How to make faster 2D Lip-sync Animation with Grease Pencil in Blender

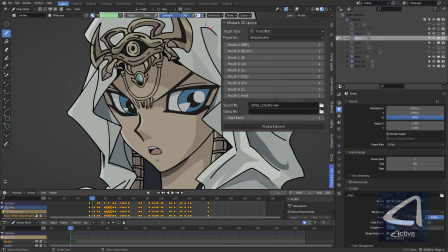4:05 Now let's add that same WAV file directly into Blender by using the VSE editor,
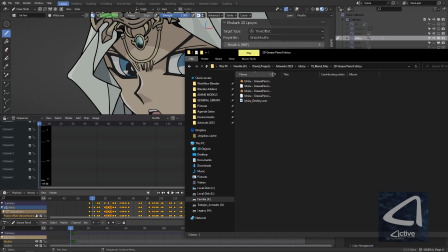4:12 so you You come here to the video sequencer and I'm going to open my explorer window and drag and drop the WAV file.
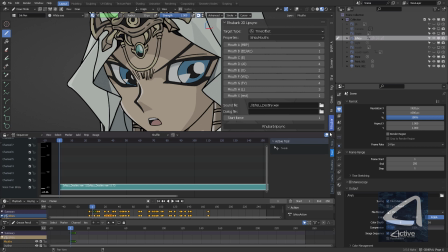4:21 I'm going to rename this as voiceover and after that I go to the overlays,
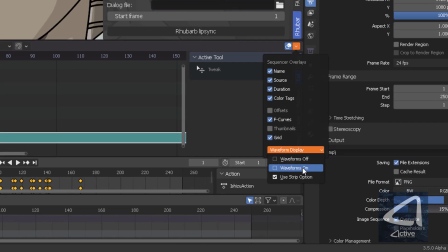4:27 wave, display and then switch the waveforms on.
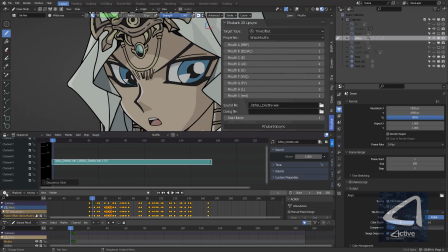4:32 That way we can read where the peaks and valleys are going to happen when Isisoo is speaking. after that you need to come here to the animation timeline select sync to frame dropping scrubbing and that's all from there if you press play or you can drag the playhead you will hear the sound
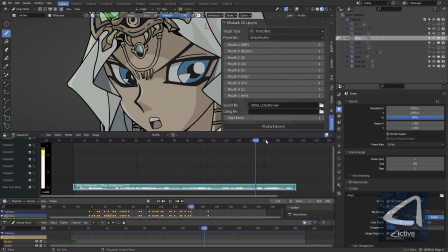4:50 and this is it this is the
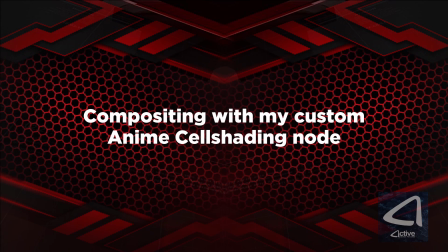4:55 entire tutorial now if you want to keep on learning more tricks please stay for the following let's talk about
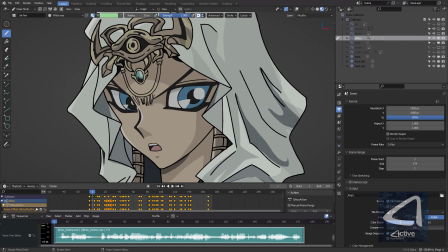5:00 the compositing with my new anime cell shading node for the real-time
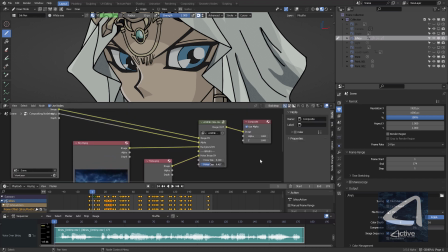5:05 compositor so I'm going to be switching here to the compositor editor and this is
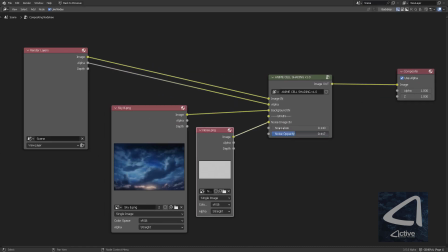5:10 the way I have my nodes connected I have explained this and you can read
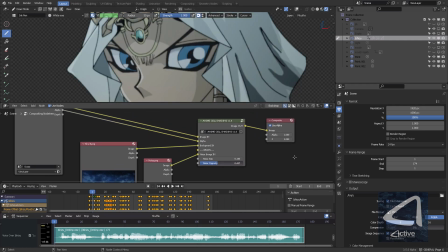5:15 it in the top right cards and you can get the node for free
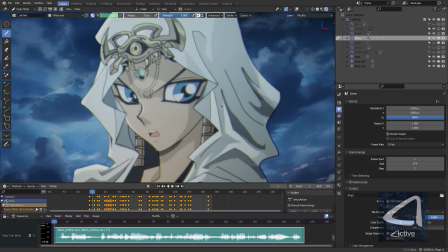5:21 so I'm going to activate the real-time compositor for the camera
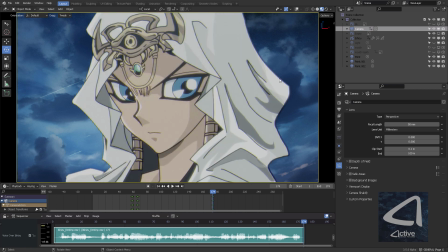5:26 only and this is without the render the final render and this is the solid view if we can call it that way and here it's the final
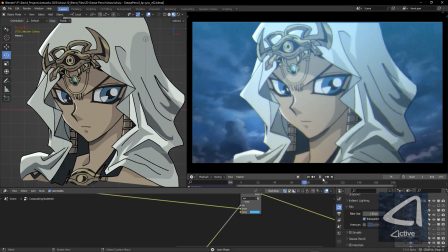5:36 render with lights the interesting thing is that you can mix 2d and
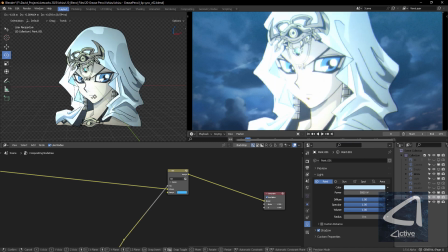5:41 3d objects in the same workspace in the same 3d space rather even
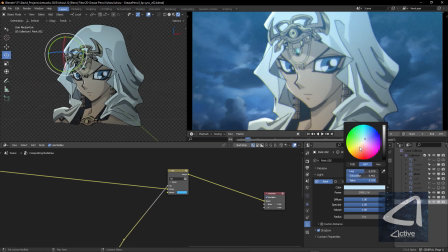5:46 the lights will contribute to the general mood for the composition for your grease pencil
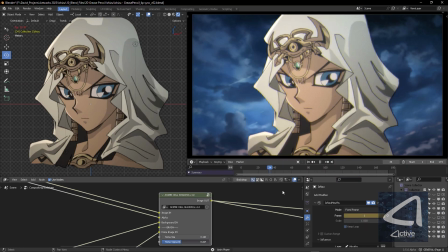5:52 object in my case i'm going to be selecting this warm tone so that ichisu looks more contrasty against the background
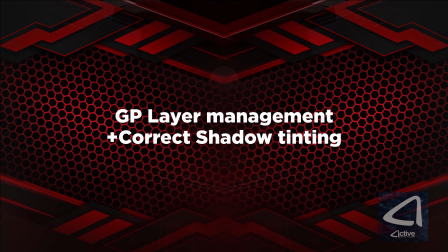6:01 okay in my previous video that you can see on the cards i talked about the difference between illustration and
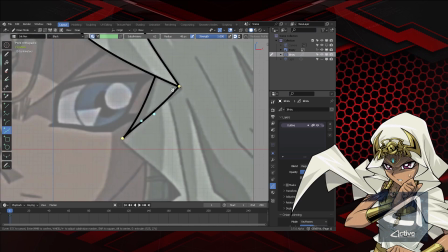6:08 anime design or rather anime drawings and this is the case with Ishizu as
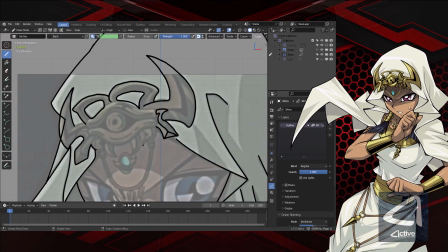6:14 you can see on the right side she is illustrated and this comes from the manga
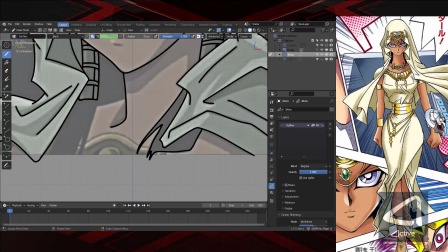6:19 style that mr Kazuki Takahashi-san created for this
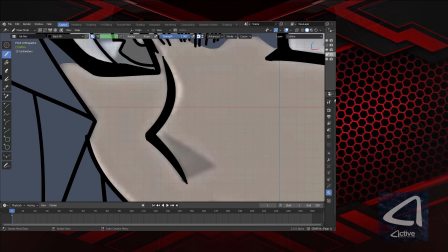6:26 series okay but when you're working in anime you want to simplify as much as you can the
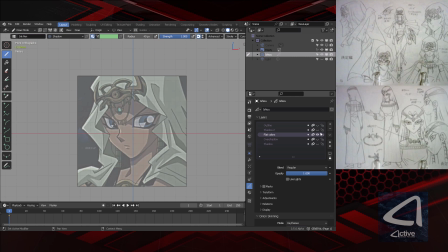6:31 entire character design okay but the thing that adds to the character
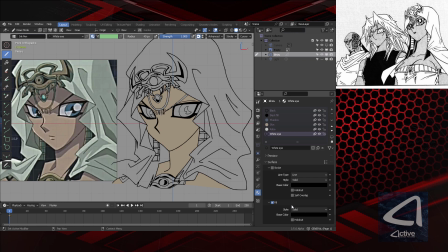6:37 it's the shadow design i have repeated this over and over through all of my videos that
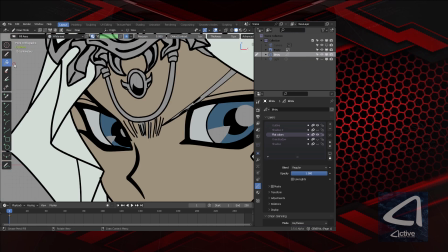6:42 whenever you're creating characters in 2d or 3d if you get to the shadow design
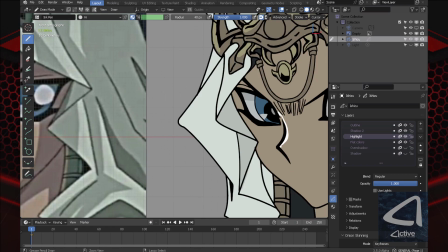6:47 okay and the eye design you're basically nailing the character
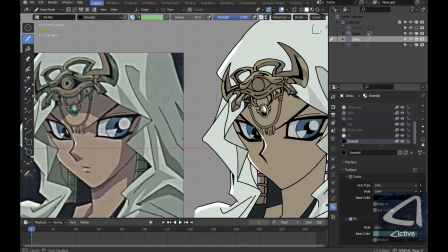6:51 itself like it's pretty much recognizable when you do these things so the
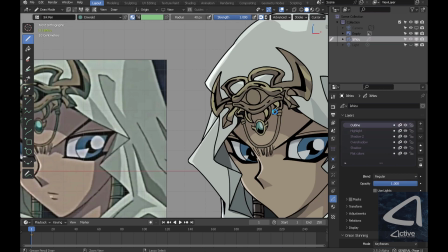6:56 correct way to mix all of these things is by tinting in blue with different opacity
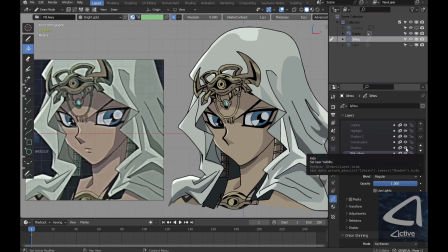7:02 grades in the layers using the grease pencil options i'm
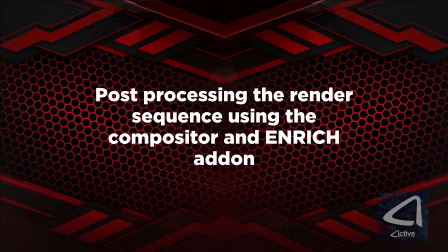7:06 finally going to be covering the enrich add-on this is a very important add-on a
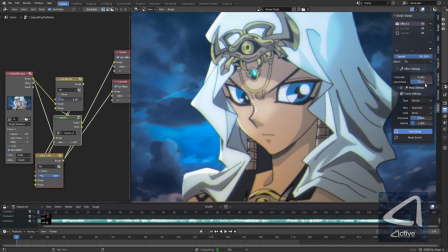7:11 game changer for everyone who have been compositing in after effects or nuke or any other compositing package because this adds the ability to create presets
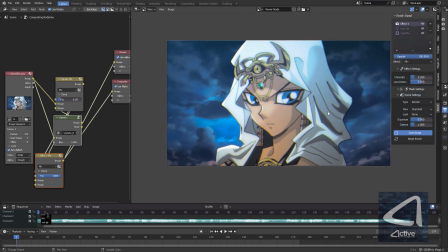7:23 pretty quickly as much as you stack the effects on any other application even in android
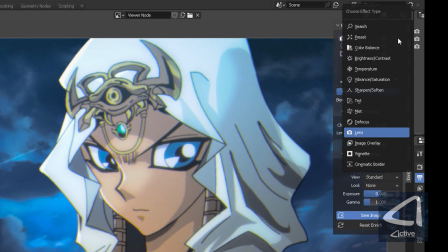7:28 phones or any app these days you can select different presets for
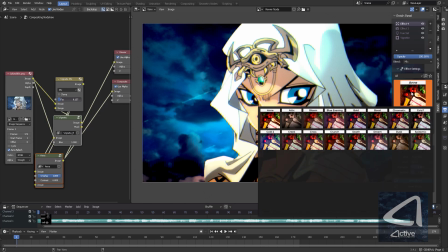7:35 coloring your final render and that is just fantastic because with the real-time
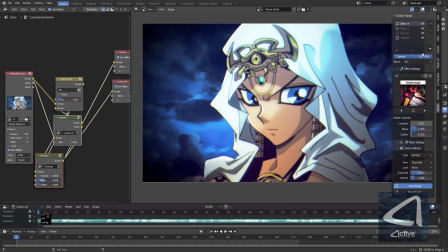7:41 compositing options that we're going to get in wonder 3.5 the enrich add-on is
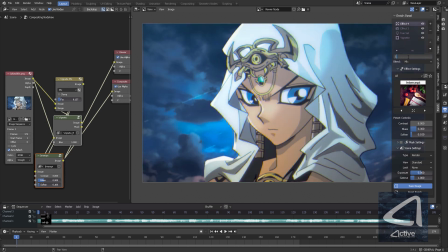7:46 surely going to be part of our compositing tool set and here i'm just selecting some effects to boost the color the chromatic aberration and also the saturation okay so if you like this video please don't forget to